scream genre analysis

Genre Analysis Introduction. This genre analysis will be looking at the 1996 mystery horror movie Scream, written by Kevin Williamson and directed by Wes Craven, and seeing to what extent it fits its genre.
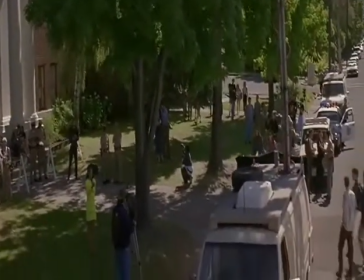Plot summary. The peaceful town of Woodsboro becomes a media circus after a masked killer starts slaughtering local teenage film aficionados,
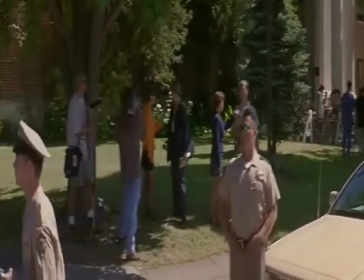quizzing them on their movie knowledge beforehand. Apparently, a horror movie fan is taking his love of the genre way too far.
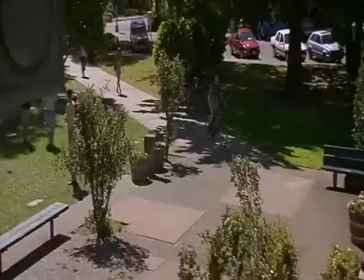As the body count begins to rise,
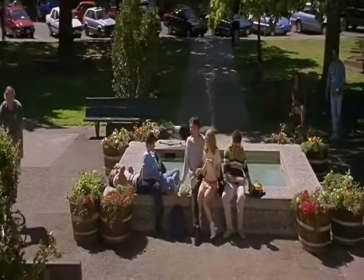one group of teenagers try to understand the rules of a horror movie in an attempt to survive the horror movie they find themselves in.
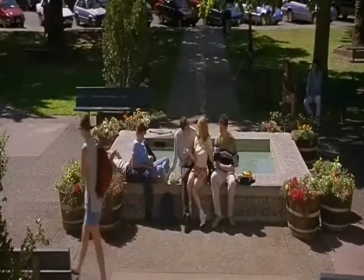Theme. The theme of Scream would be acceptance.
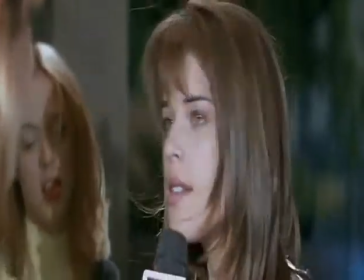The main character tries to deny the truth about her mother, getting visibly upset and even violent at one point at the suggestion that her mother was unfaithful.
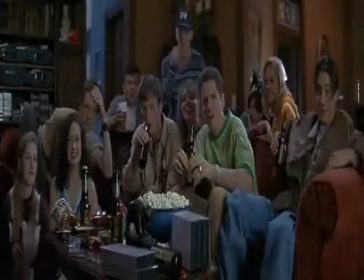There is also the question of how much influence horror movies have on young people and whether they are being desensitized to violence.
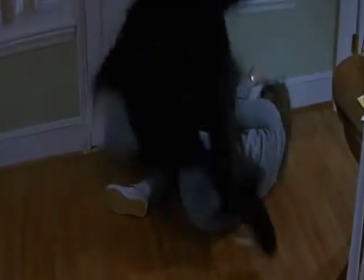Conventions or cliches. In a horror movie, typically, the main character suffers the most but survives in the end and is stronger for the experience.
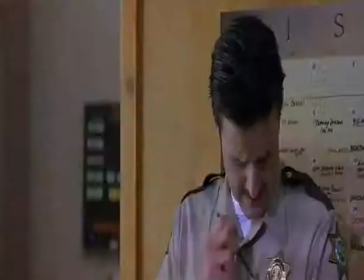At the start of the movie, the main character, Sydney, seems a little unhinged,
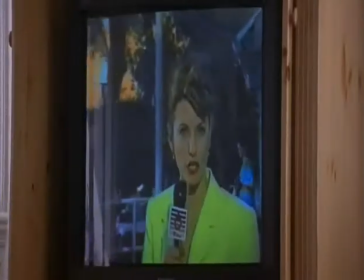and it is eventually revealed that she was traumatized after discovering her mother's body 1 year earlier.
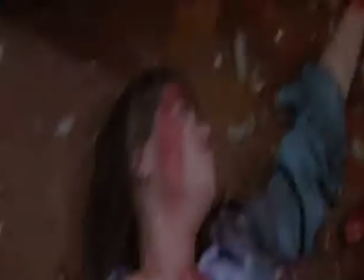In the end, Sydney confronts her mother's murderers, survives several attempts to kill her, and eventually kills them.
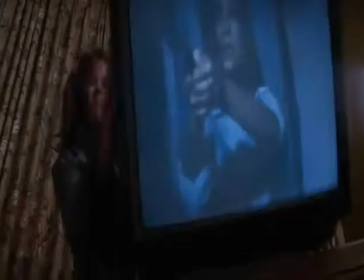In horror movies, police never catch the killer. This is one cliche that Scream adheres to.
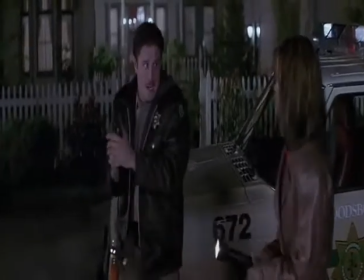The cops are useless. A common convention in mystery is to mislead the audience with a red herring.
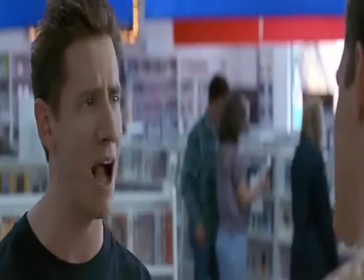In Scream, there are a lot of red herrings, as the character Randy exclaims, "Everybody's a suspect."
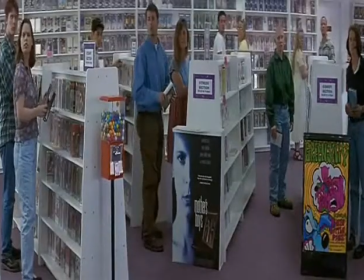The writer Kevin Williamson has done an excellent job of keeping the killer's identity a secret until the end of the film.
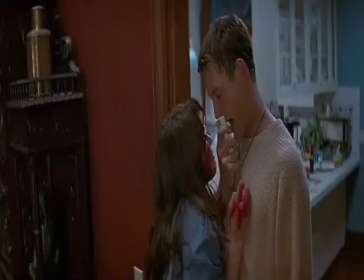Identify the main purpose and audience of the genre. The purpose of a horror movie is to frighten the viewer.
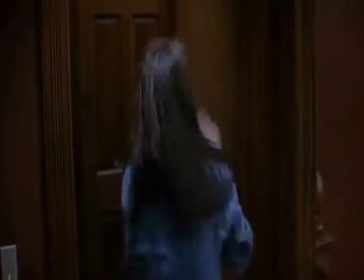The audience wants to experience fear and relief when the movie is over.
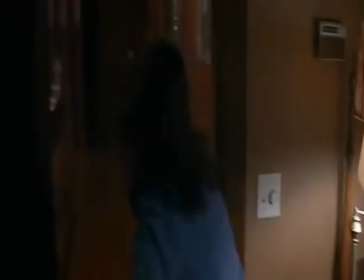In Scream, most of the characters are teenagers, so the movie would appeal to young people mostly.
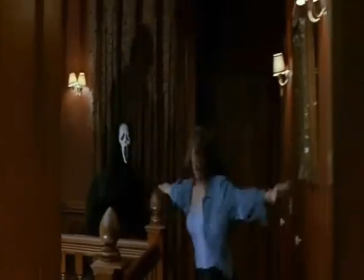Anyone who likes a good mystery would enjoy this movie too. Film techniques.
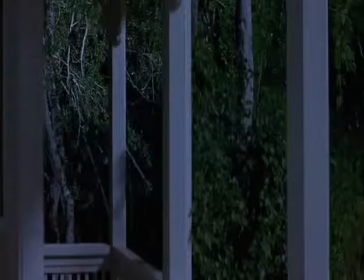In all scary movies, eerie music is used to let the audience know that something bad is about to happen, but in Scream, it's over the top.
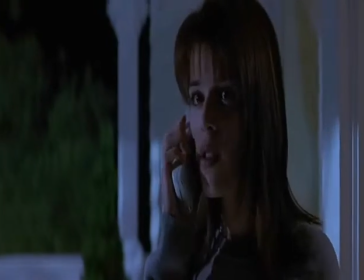When the killer attacks, it's always to the sound of very loud, sudden, frightening music.
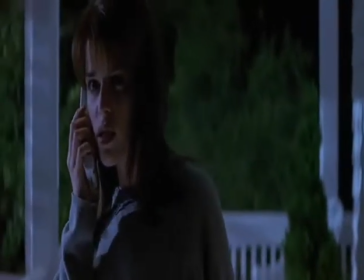And that's not all. Because the killer calls his victims to toy with them before attacking, a phone ringing makes the audience apprehensive.
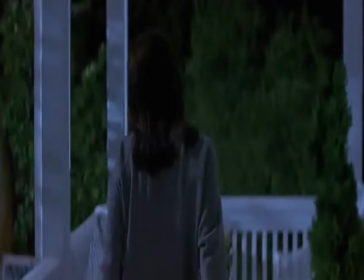Silence can also be scary. For example, when Casey is being chased by the killer at the start of the movie,
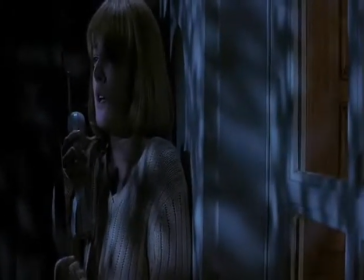she goes outside and all that can be heard is her breathing, thus building suspense until the killer suddenly appears.
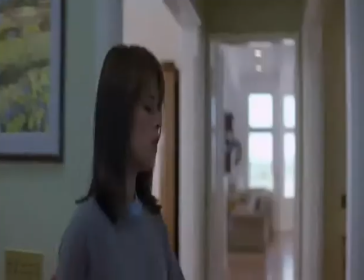Suspense is also built up by using camera angles that make it seem that
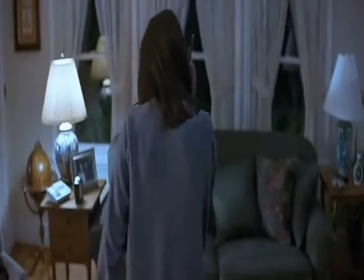the killer could be sneaking up behind the characters when they're talking to him on the phone.
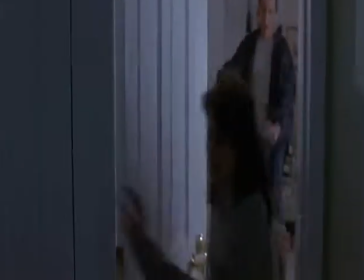Stereotypes. In a good horror movie, there's usually a funny guy character. Scream has three funny guys.
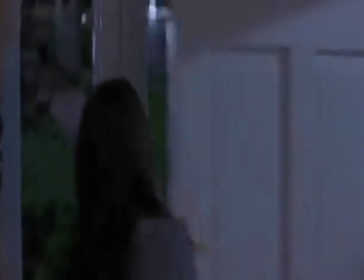Deputy Dewey, David Arquette, who is a lovable fool who the audience is laughing at rather than with most of the time.
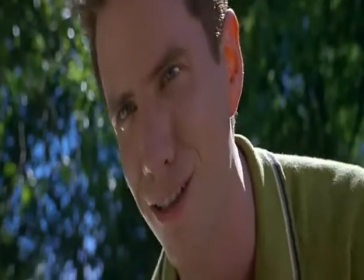Randy, Jamie Kennedy, who does funny voices and makes bad jokes, and Stuart,
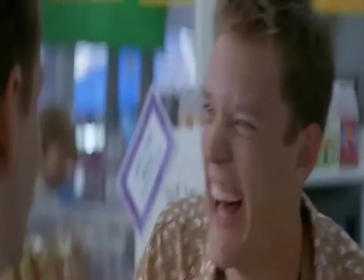Matthew Lillard, who just does strange things at random to get a laugh out of his friends.
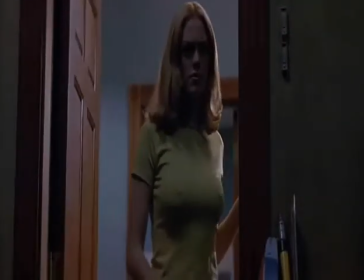And then there's the slutty girl character,
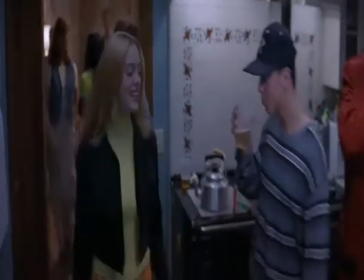Tatum, Rose McGowan, who is best friends with Sydney, Nev Campbell, who's the virgin character who almost always lives in the end.
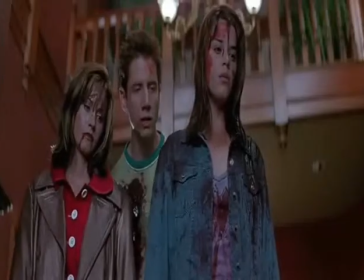At the other end of the scale, the least likely to survive, the authority figure character, Principal Henry Winkler.
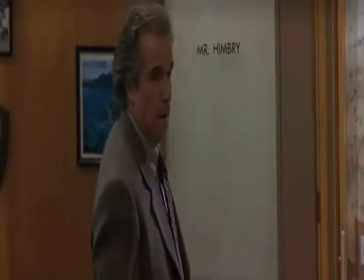There isn't much to say about this character. Mostly he's just there to be killed because there hasn't been a murder in a while and the audience would have been bored otherwise.
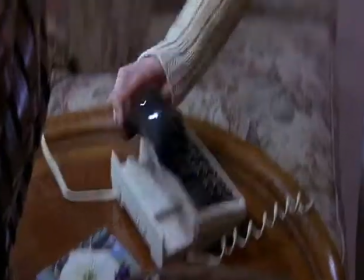The most stereotypical character would be the first actor we see in the movie, Casey, Drew Barrymore,
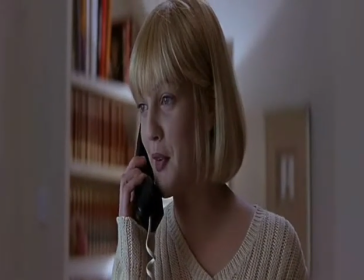who's the typical horror movie victim, a dumb blonde girl who is chased and quickly killed to set the film's tone.